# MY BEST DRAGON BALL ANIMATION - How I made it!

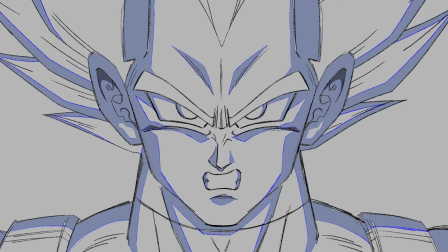Hey everyone, in this video I'll be breaking down my best cut of animation from my recent Super Saiyan 2 Vegeta vs Cell animation,
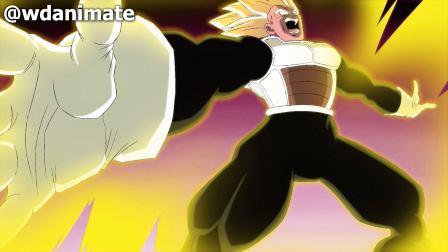from both a technical standpoint but also how the ideas actually came to be. Let's get started.
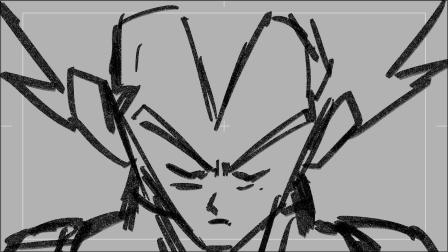Initially, the idea for this cut was completely different.
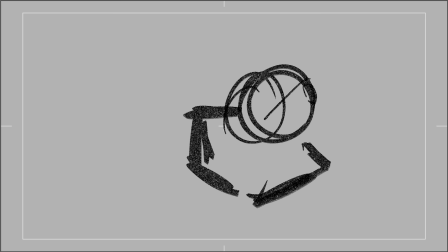I aimed to include a dynamic and ambitious rotating camera around Vegeta as he powered up, as you can see with the rough storyboards.
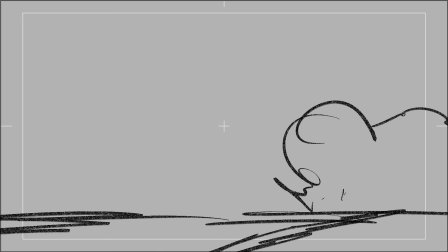The nearby mountains were also supposed to explode in response to Vegeta's strength and the energy he was accumulating.
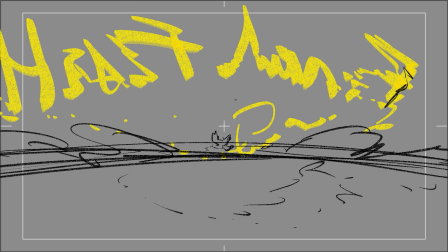However, in the end I decided to go with a much simpler, sleeker idea, which I was able to execute well.
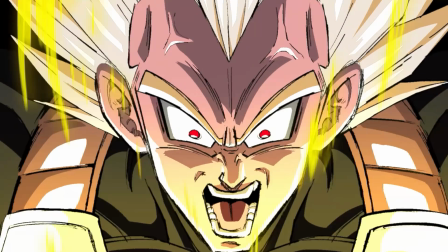In the finished cut, I made sure to bring the epic wide shot of Vegeta in his final flash stance with the name of the move glowing behind him.
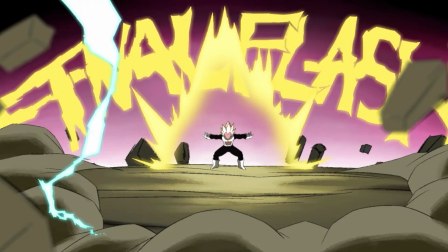That detail, honestly, I just had to make sure made it to the final product because I thought it was just honestly epic.
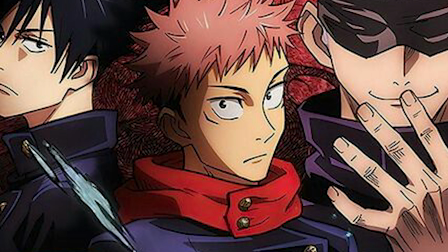What ultimately changed the direction was watching back some episodes of Jujutsu Kaisen, specifically the fight between Sukuna and Jogo.
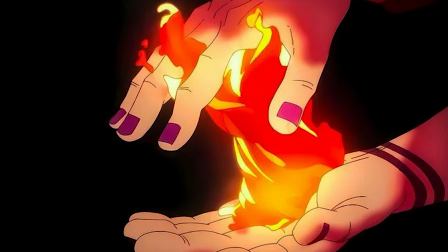Sukuna's Fuga sequence is awesome. The slow melding of his flames makes for a visually impressive spectacle.
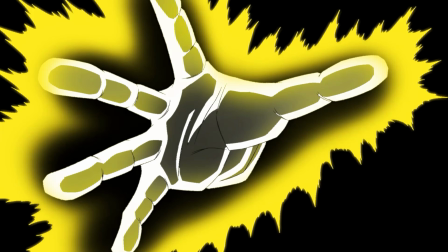I took some creative inspiration from the scene where I wanted to make Vegeta's final flash build up as dramatic as possible.
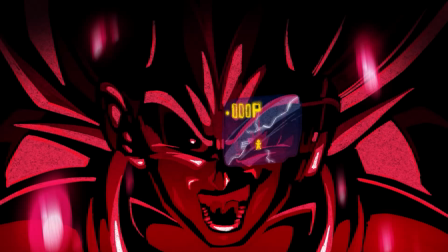However, it was difficult for me to achieve this drama as the final flash is already so bold and memorable.
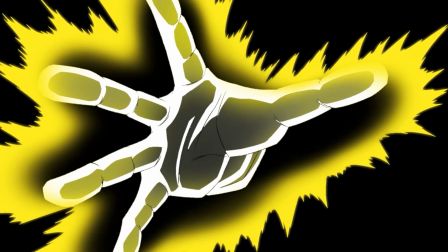The hardest part to execute was probably the hands appearing from the dark alongside Vegeta's face.
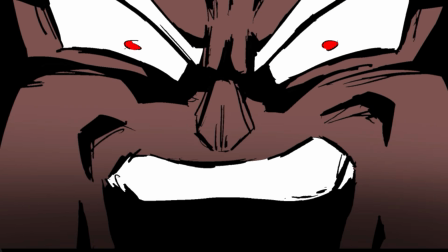I struggled slightly with the timing on these sections. I worked meticulously to get this as smooth as butter, and I think it paid off.
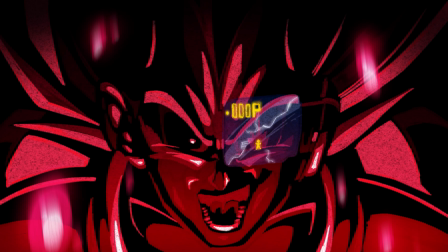My favourite touch throughout the whole sequence is probably the impact frame of Saiyan Saga Vegeta, or the lightning behind Vegeta turning into the words final flash.
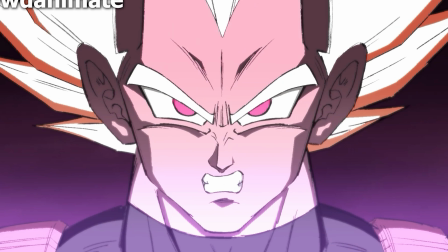I'm also very happy with my character art throughout this whole cut. It's up there with my best work ever and I'm happy my efforts have finally come into light.
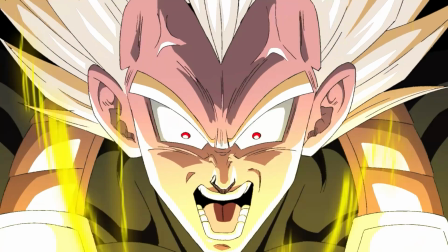If I could go back, the only thing I would change would be the 3-frame loop close-up of Vegeta's face.
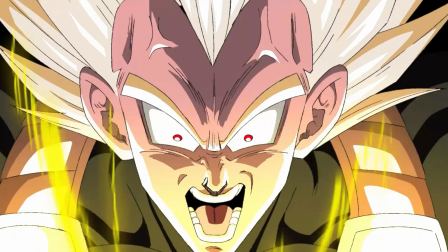I think I could have made Vegeta's eyes and mouth widen slightly more to give it a more striking and exaggerated feeling.
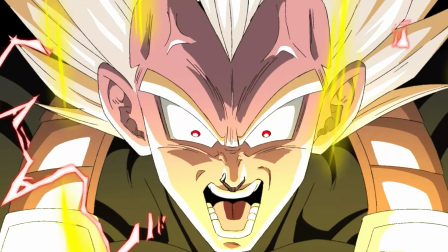Although I did this to a level, I think the frames are too similar and ended up making this part of the sequence look a bit static.
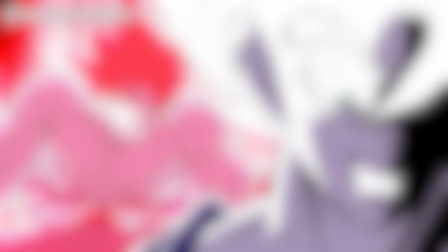For the art style, I drew heavily from two specific legends. First, Keisuke Matsunaga, my personal favourite Dragon Ball animator at the moment.
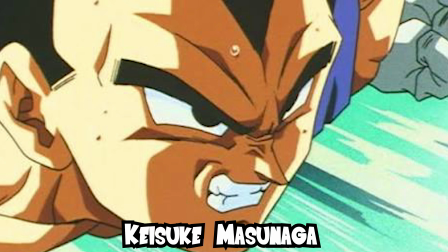The pronounced features, creases and complex shadings give the characters' faces so much more depth and make them look even more alive.
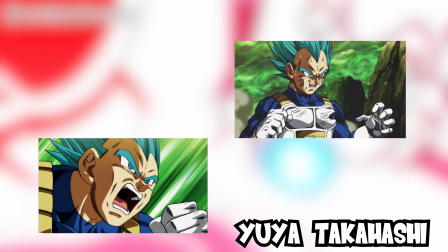Second is Yu Yu Takahashi, probably the most telling artistic inspiration here. Takahashi continues to get much deserved praise for his classic Dragon Ball art style,
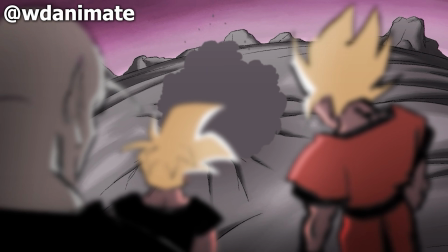reminding me fondly of Tadayoshi Yamamoto's work on the Dragon Ball Z movies from the first Broly movie onward, and sections of the Majin Buu saga as he was the character designer.
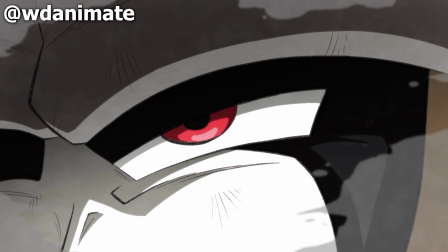Then came the choice of colour. As I was pushing the quality of the art much more in this animation, I wanted the colour design to be just as impactful.
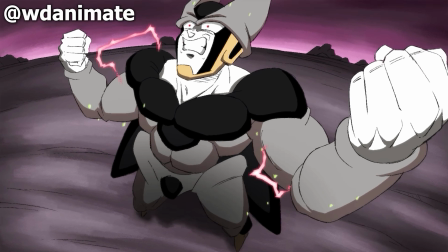In my previous projects, I chose to use grayscale colours and much rougher line art. But this time around, as the production was on a much bigger scale,
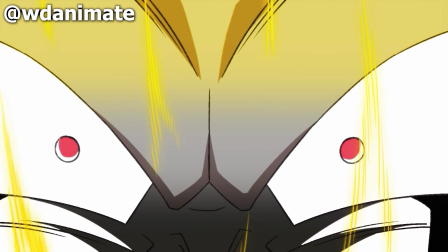I wanted to make sure these colours were memorable and something I hadn't seen done before in Dragon Ball fan animations.
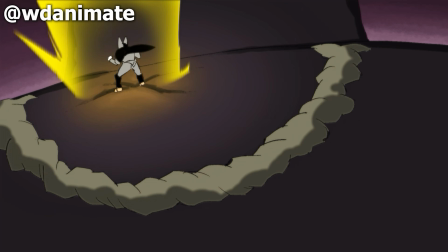So I looked at Akira Toriyama's limited colours.
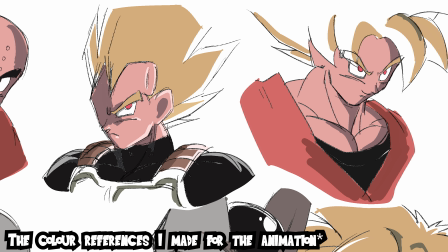Toriyama used primarily reds, greys and skin tones to create this limited colour palette for his weekly Shonen Jump chapter pages.
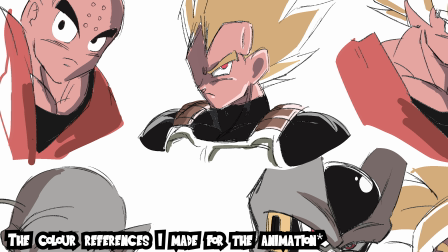This was actually due to strict magazine printing budgets, incredibly tight weekly deadlines and his own stylistic preferences.
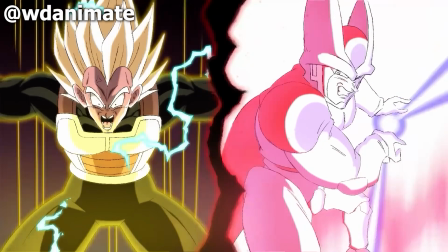I've always loved the choice of giving Super Saiyans red eyes and it was something I made sure to incorporate in my animation.
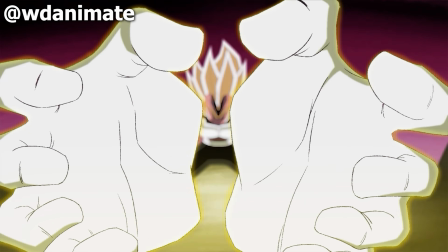I think in this case, it definitely elevates the intensity of the scene and really sells Vegeta's powering up to the limit glare.
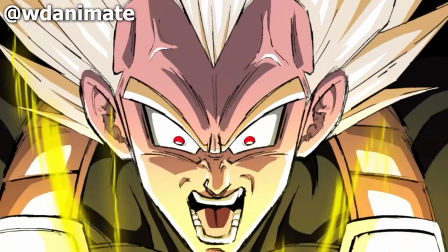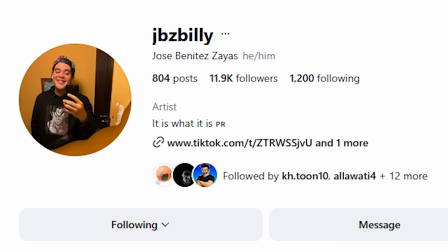Finally, let's talk about the voice acting. I gave my good friend Haferink, who voiced Vegeta in this animation, all of the direction freedom on his project.
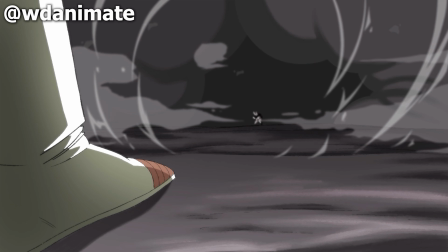He typically voices Goku and Gohan on other Dragon Ball fan animation projects, so naturally to aim for a voice similar to Chris Sabat's Vegeta would be challenging.
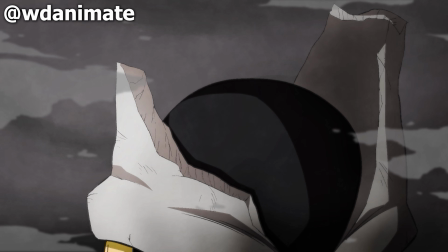Instead, he innovatively aimed for a voice closer to Brian Drummond's Vegeta from the notorious Ocean dub of
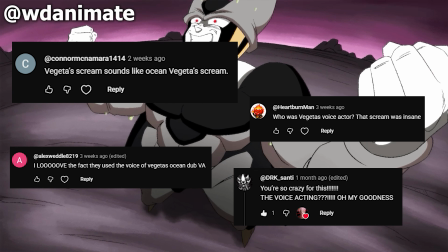Dragon Ball Z. Many viewers of my animation have enormous praise for Haferink's performance, and rightfully so.
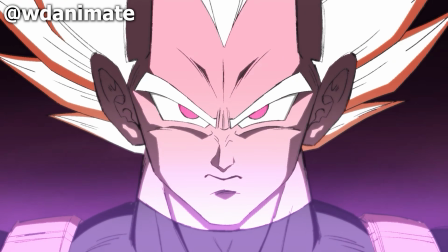I hope you enjoyed this breakdown of, in my opinion, my best cut of animation so far.